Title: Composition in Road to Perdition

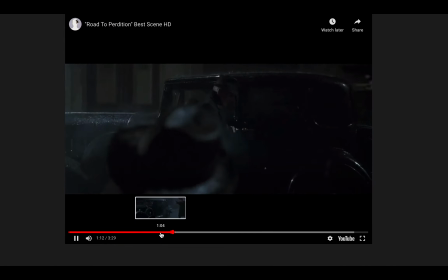[13:04]
Okay, so I mentioned this is a truck shot, but it's also a kind of 360-degree reveal because the entire time
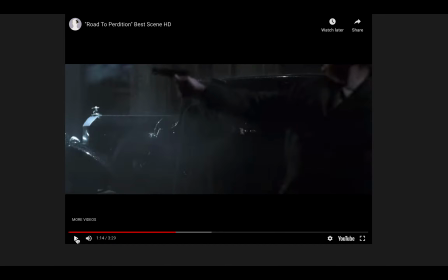[13:12]
the camera seems to be focused on John Rooney. Okay? Watch that one more time.
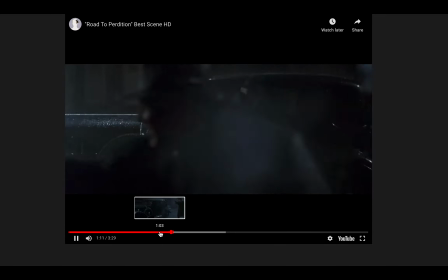[13:19]
So the camera's moving, it's tracking the death of each of his bodyguards, but it's not focused on the bodyguards, it's focused on Rooney.
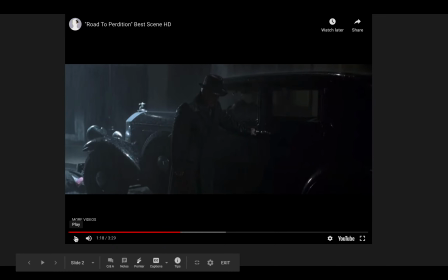[13:28]
Okay? So as I said, that this is a good example of deep space composition because what it's doing is it's combining the action, which is unfolding as the bodyguards are dropping, are being taken out by Mike,
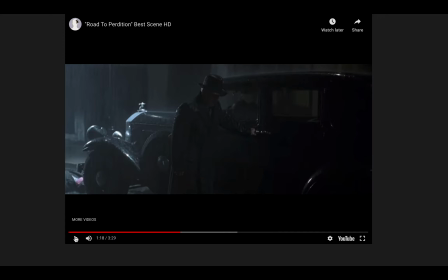[13:42]
but it's also in the middle ground focused on Rooney. Right, and the whole time Rooney is just standing there, perfectly still. And also, what it's conveying to us is that Mike, who is shooting all of these bodyguards, he is saving Rooney for the last.
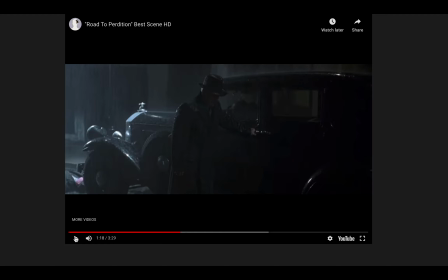[13:59]
Now, he's not taking Rooney out first, and Rooney knows this as well. He knows exactly what's happening here. Mike's a great shot. He's a hitman. He knows what he's doing here. He knows his way around a gun. So he is kind of expertly taking out each one of Rooney's bodyguards.
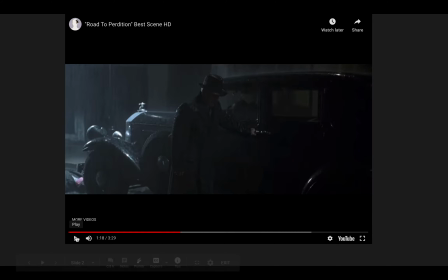[14:15]
So that he can save Rooney for the end. He can confront him like man to man or father to son, as it were, and that's conveyed through the camera movement there.
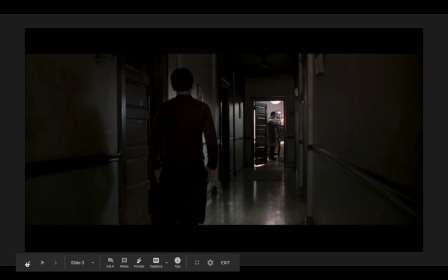[14:33]
So now we get, oh man, okay, let's try that again. So sorry.
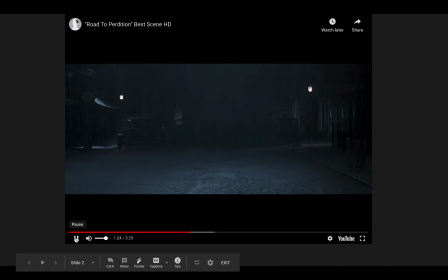[14:44]
Okay. This is beautiful, beautiful composition here.
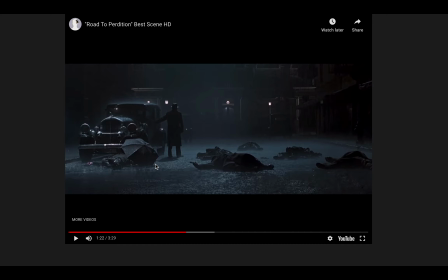[14:52]
So this shot stands in direct contrast to the earlier one where we saw, again, he was right next to the car, but he was kind of boxed in by his bodyguards, and so there was this great visual balance across the center of the frame.
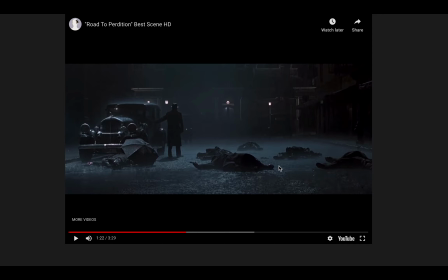[15:09]
We don't get that anymore. All of his bodyguards are dead, and so now what we have is negative space. Okay, so there's probably a lot of reasons for this, a lot of effects of this. I think one is it just shows his vulnerability now. He's not protected by his bodyguards, but visually also it helps to kind of
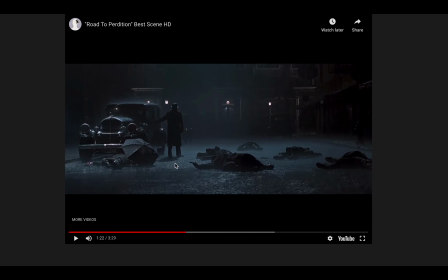[15:30]
call attention to his isolation and his vulnerability, because now this negative space draws our attention even more to John here. Now watch this. Okay, Mike begins to emerge from the darkness. He's in the center of the frame.
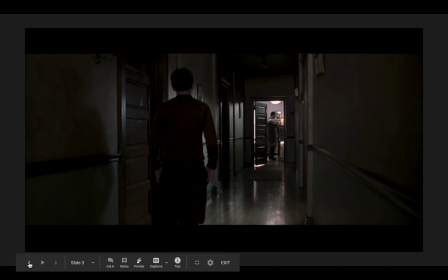[15:52]
I knew that would happen just at that moment. So sorry.
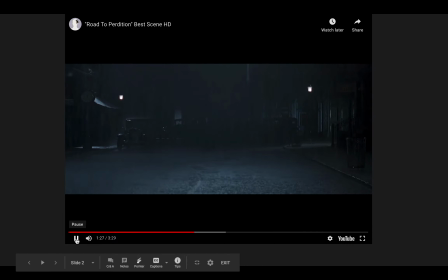[16:02]
This is a subtle but brilliant use of the frame within a frame.
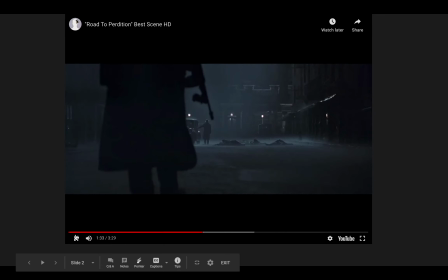[16:08]
Do you see it? Wait for it. There it is. Okay, frame within a frame. Rooney is in the background here, and because of that, he is very small. Mike is in the foreground, and because of that, he is very big. And remember what I said about the size.
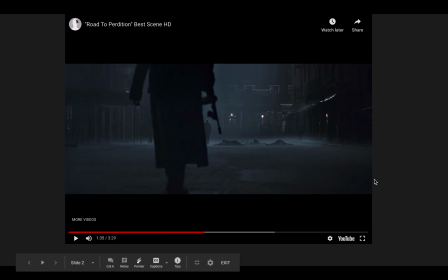[16:27]
I don't know if I mentioned it on this video. I'm sorry, but the size of a character within a frame will often tells you something about their power or their importance in that shot. That's actually something that Alfred Hitchcock had once said.
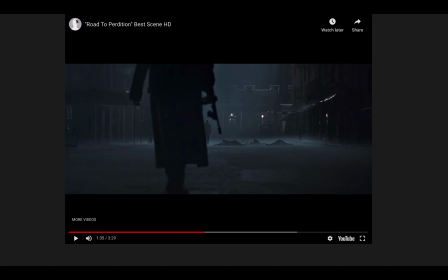[16:44]
But the size of a character within a frame might correspond to their power or their importance within that scene. And of course, Rooney here is now rendered powerless, helpless. All of his bodyguards are dead. All of his hired guns are dead. Mike here has the upper hand.
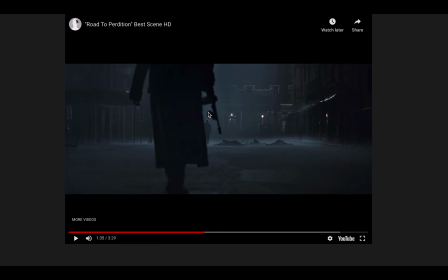[17:04]
And as he walks towards Rooney, watch this frame within a frame.
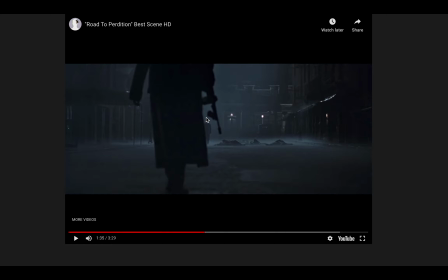[17:11]
What I mean by the frame within a frame is that Rooney is kind of framed by Mike and his gun. Okay, this is the frame. Watch what happens here. You see how the frame slowly closes in on Rooney there?
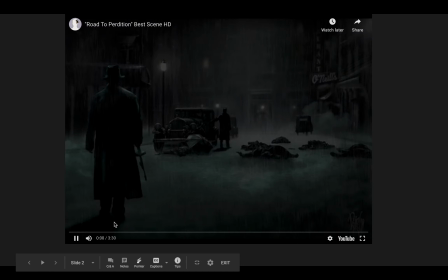[17:29]
So sorry, guys. I know this is
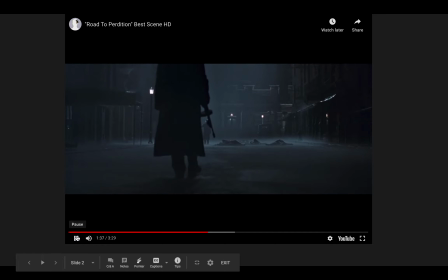[17:35]
the frame. There it is again. The frame kind of slowly confines him more, boxes him in, and of course, this is suggestive of just how much control Mike has in this scene.
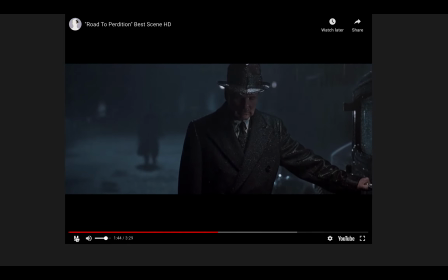[17:52]
This is another use of the slow push-in, the dolly in on Rooney. Rooney can hear the footsteps as Mike approaches. He knows who it is. He doesn't even have to turn around. He knows exactly who it is, why Mike has come for him, and the importance of this moment.
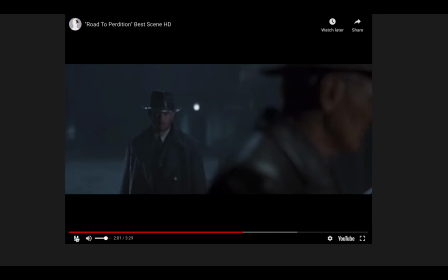[18:10]
He knows what's going to happen to him. Turns around very slowly. Now Mike comes into focus.
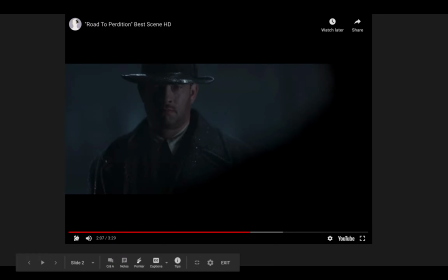[18:16]
We get this series of over-the-shoulder shots. This is kind of the final confrontation.
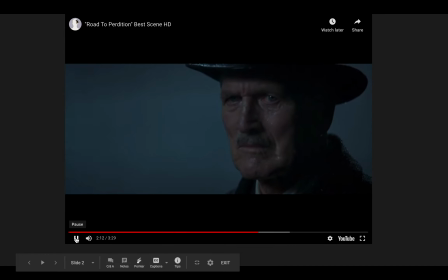[18:22]
Now again, Rooney's a father figure to Mike. He says, "I'm glad it's you."
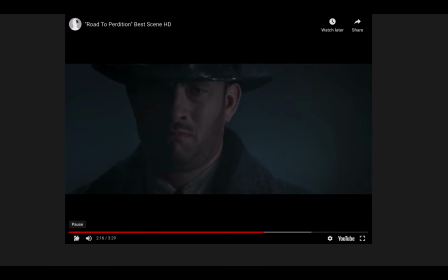[18:28]
Mike has been a son to him. Okay, now I hope this doesn't cut out again, but the rest of this interaction is going to take place through these series of close-up shots. Okay. Oh, it did it again.
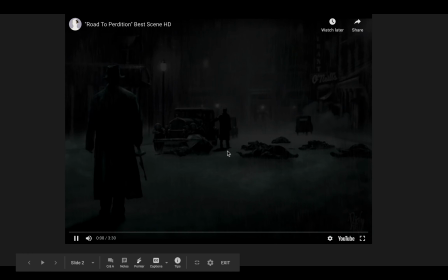[18:46]
Okay, let's try this one more time.
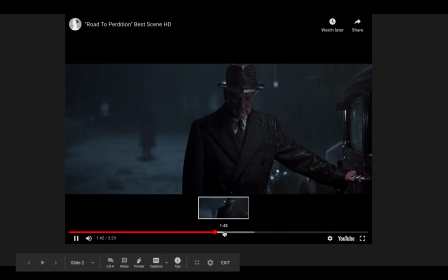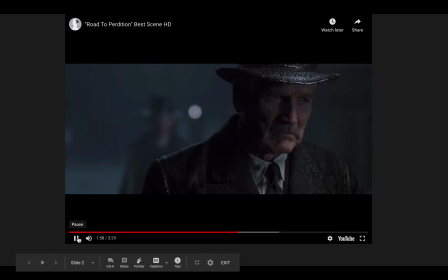[18:57]
So we push in on Rooney so we could see his face. We know that this is a moment of realization. Over the shoulder shot of Mike.
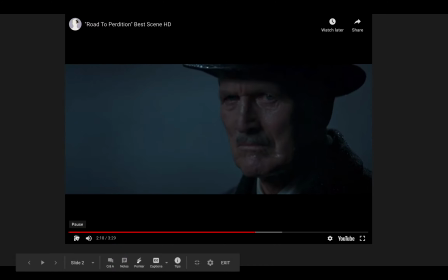[19:10]
Medium close-ups now to close-ups. Okay. So the use of close-ups here tells us that the importance of these shots, of this part of the scene, is on the character's emotions. Okay.
I'm glad it's you.
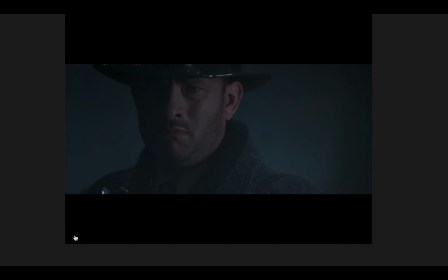[19:29]
Now, the camera doesn't cut away from the close-ups. One last shot of Rooney, and then the gunfire.
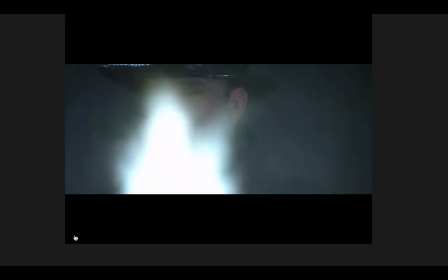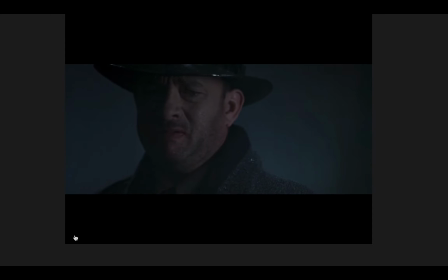[19:45]
Now watch this. The camera doesn't cut away from Mike. The camera stays on a close-up of Mike to watch his eyes look down. That is incredibly important. Guys, if this was an action movie, okay, if the point of this scene was the action,
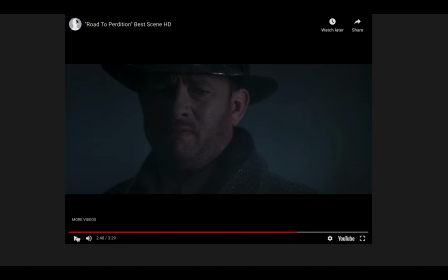[20:01]
then the camera never would have been focused on Rooney as all of his bodyguards were being killed. The camera would have had, it would have cut to all the different shots of the bodyguards going down. It would have cut back to Mike shooting.
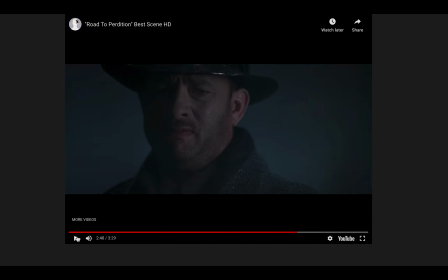[20:15]
Okay, but the way that the camera moved and stayed focused on Rooney told us that the importance of this scene is on the emotional reaction, the emotional significance of the scene. And again, here, if this was an action scene, we would have seen Rooney go down. We would have seen his body getting riddled with bullets, but it never cuts away from Mike,
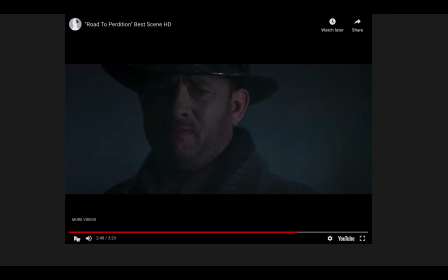[20:35]
because what's important about this scene is the emotional impact on the characters. Okay? Mike has been like a son to Rooney. Rooney's been a father to Mike, and Mike now has to kill the man that he had considered his father.
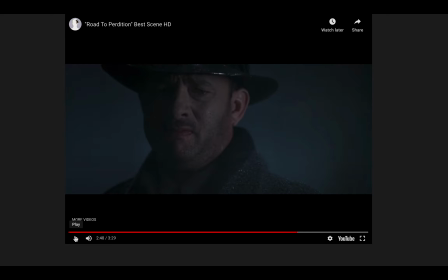[20:51]
And so instead of cutting away to a shot of Rooney being killed, it stays focused on Mike's face. Again, the camera is telling us what's important, and what's important here is the emotional impact on Mike.
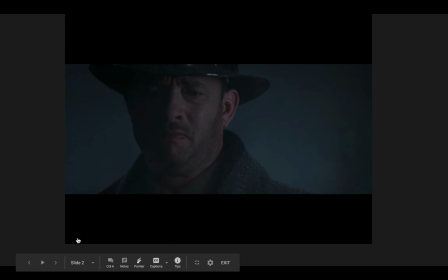[21:06]
This isn't something Mike wanted to do. It's something that he had to do, and we can see that in Tom Hanks's eyes here. And then, of course, he looks away.